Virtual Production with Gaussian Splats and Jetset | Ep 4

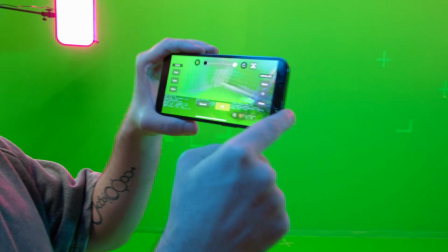We made sure to do a 3D scan of the set with both phones,
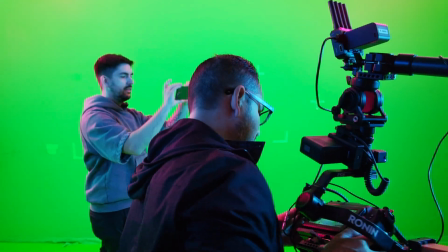so if there were any discrepancies of the origin point or tracking or anything, I could reference this set geometry. And as you'll see in a bit, that did become necessary.
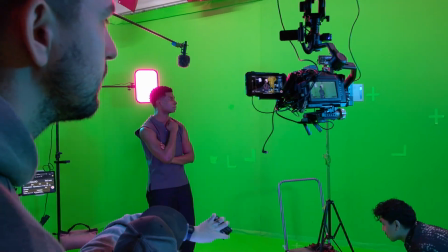What was great about having this second camera is that it gave BJ, who plays Tidbits, a proper eyeline.
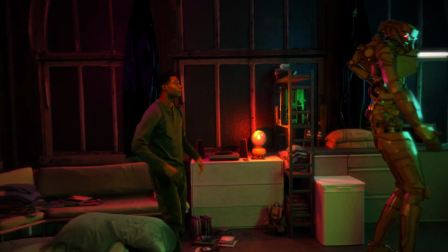If you look closely at episode two, you can see how BJ was approximating where Bytes would be as he walked across the room. That's because my direction was, Bytes is gonna walk from here to here, so follow him with your eyes. But there was nothing to actually look at.
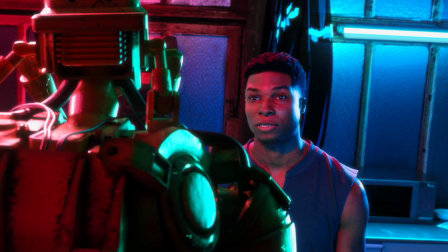It worked well enough for the wide shots of that episode, but in episode 4 we're really focused on Tidbit's emotional arc,
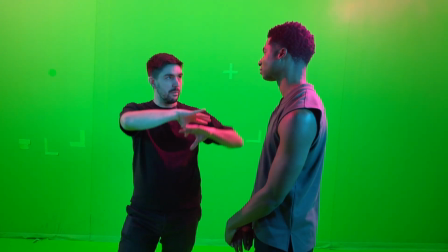and having their eyes locked on Bites as he walks is important to this moment.
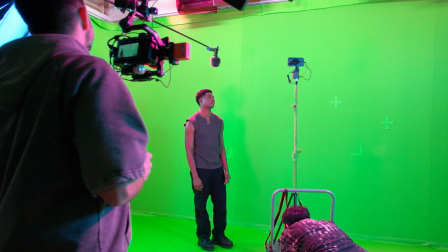So it worked well to have something for BJ to look at and really lock their eyes onto.
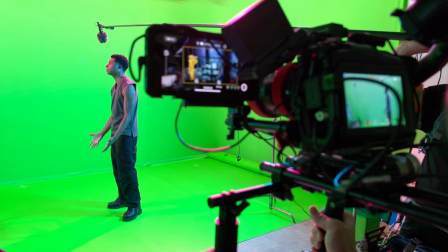During production, the rest of our workflow with Jet Set and the Cinema Camera functioned normally.
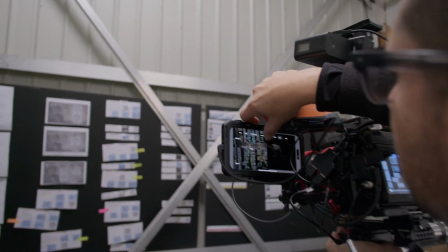This involves calibrating the lens to account for the offset between the Cinema Camera and the jet set camera,
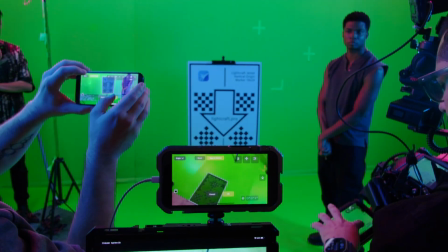scanning the set with the iPhone's lidar scanner, setting the origin point with these cards, which you can download from Lightcraft's website,
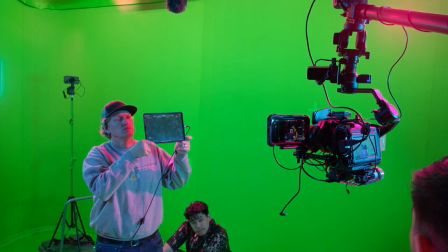and using the slate to sync the cinema footage and jet set clips. And I break down that workflow in more detail in the third behind the scenes episode.
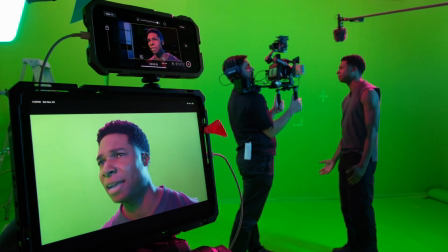Then you roll a take as normal, viewing your scene in real time so you can frame your shot how you want it.
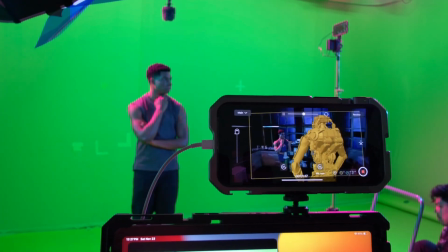You'll notice that unlike past shoots, we can see the scene with colorful lighting and more detail here.
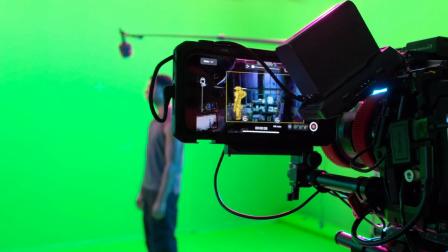That's because instead of a USD file with mesh geometry, I used a Gaussian splat for the locations. So let's dive into that Gaussian splat workflow and then we'll come back to the tracking data. I'm sure if you are this deep into this video or series of videos that it's likely you've probably heard of a Gaussian splat.
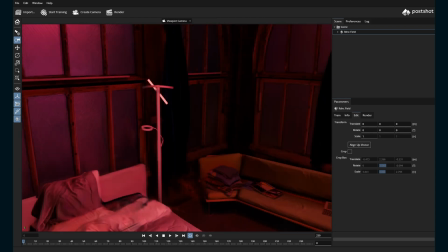It's a way to have a photo real 3D scene in real time using a volume of sprites that blend together. So there isn't a mesh or polygon count. I'm sure someone can give a much better description of what a Gaussian splat is, but for our purposes, all we need to know is that it is volume based and not mesh based. So, how do we get this into Jet Set?
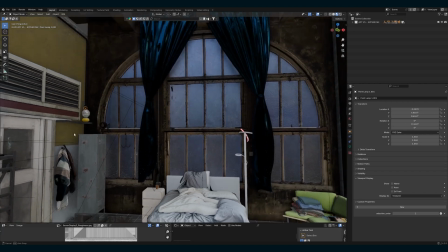Typically, I'm exporting USD files for the scene, which have decimated geometry and a low res version of the materials.
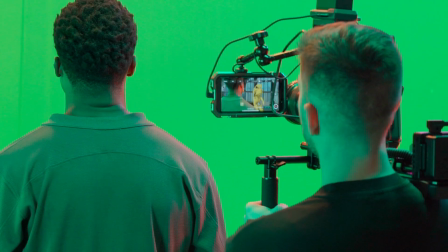To me, these decimated USDs are incredibly helpful to see on set.
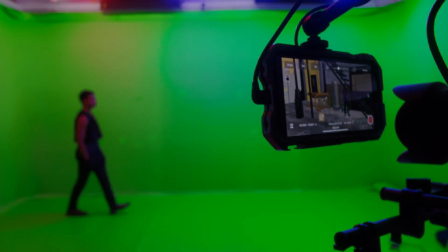They make framing these VFX shots so much better and more specific.
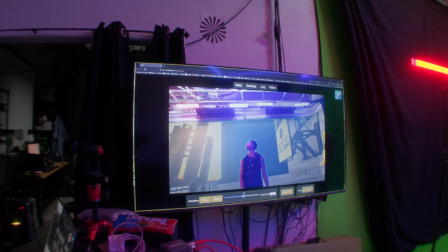It's really exciting for me to see but then I'll throw it up on screen and your average person or your cast and most of your crew who aren't as familiar with the VFX process look at it and think that doesn't look very good.
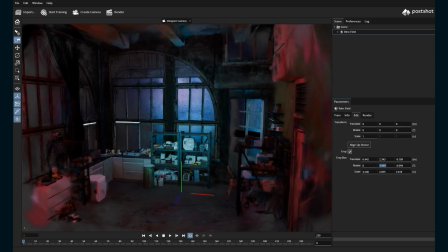With a Gaussian splat you can see the entire scene with lighting and all the full res detail.
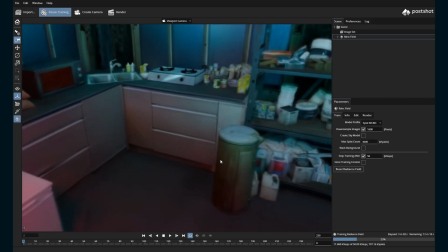I made my first Gaussian splat testing this out. I animated a camera circling the room and rendered that out in EV.
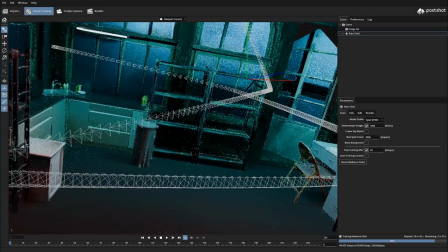I used both Polycam and PostShot to make splats. Both ended up with splats of the scene that looked great to view,
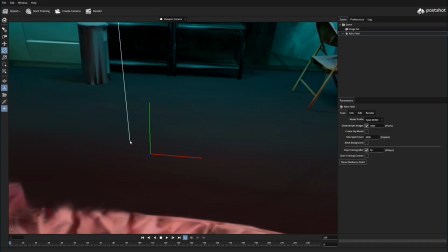but both had issues with the scale and origin point not being accurate to the actual scene from Blender. Then Elliot from Lightcraft came to the rescue. He used a Blender add-on and a script that he wrote to basically automate the process from Blender scene to Gaussian splat ready for Jet Set with only a few clicks. It uses free software, which are Blender, RealityCapture, which is part of the Epic Games Unreal Engine, and PostShot. Elliot and his team are working on getting this workflow fully integrated to the Blender add-on, so once that becomes available, I can do more of a deep dive into this process that's more tutorial-esque,
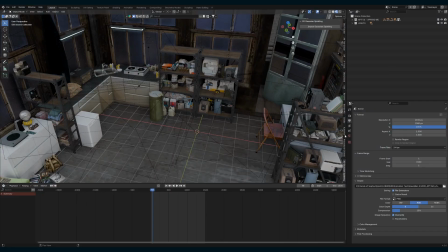but for now, this is basically the workflow that it was. In Blender, in the AutoShot add-on, under the Splat Training, choose Icosphere Pattern Mesh.
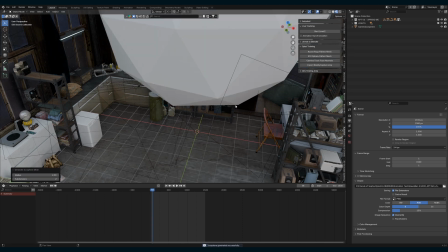This creates an icosphere that you scale into your scene.
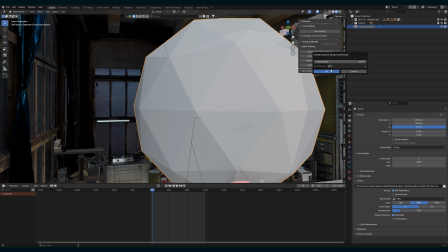Choose Camera Track-Facing Normals, and a camera will animate pointing around your scene based on the normals of the icosphere sides.
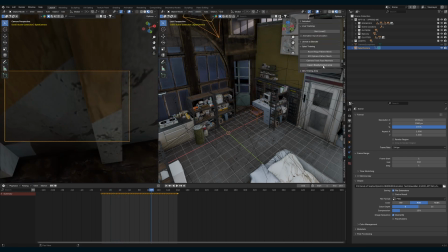This will generate images of your entire scene. Export Reality Capture XMP creates metadata files for those images.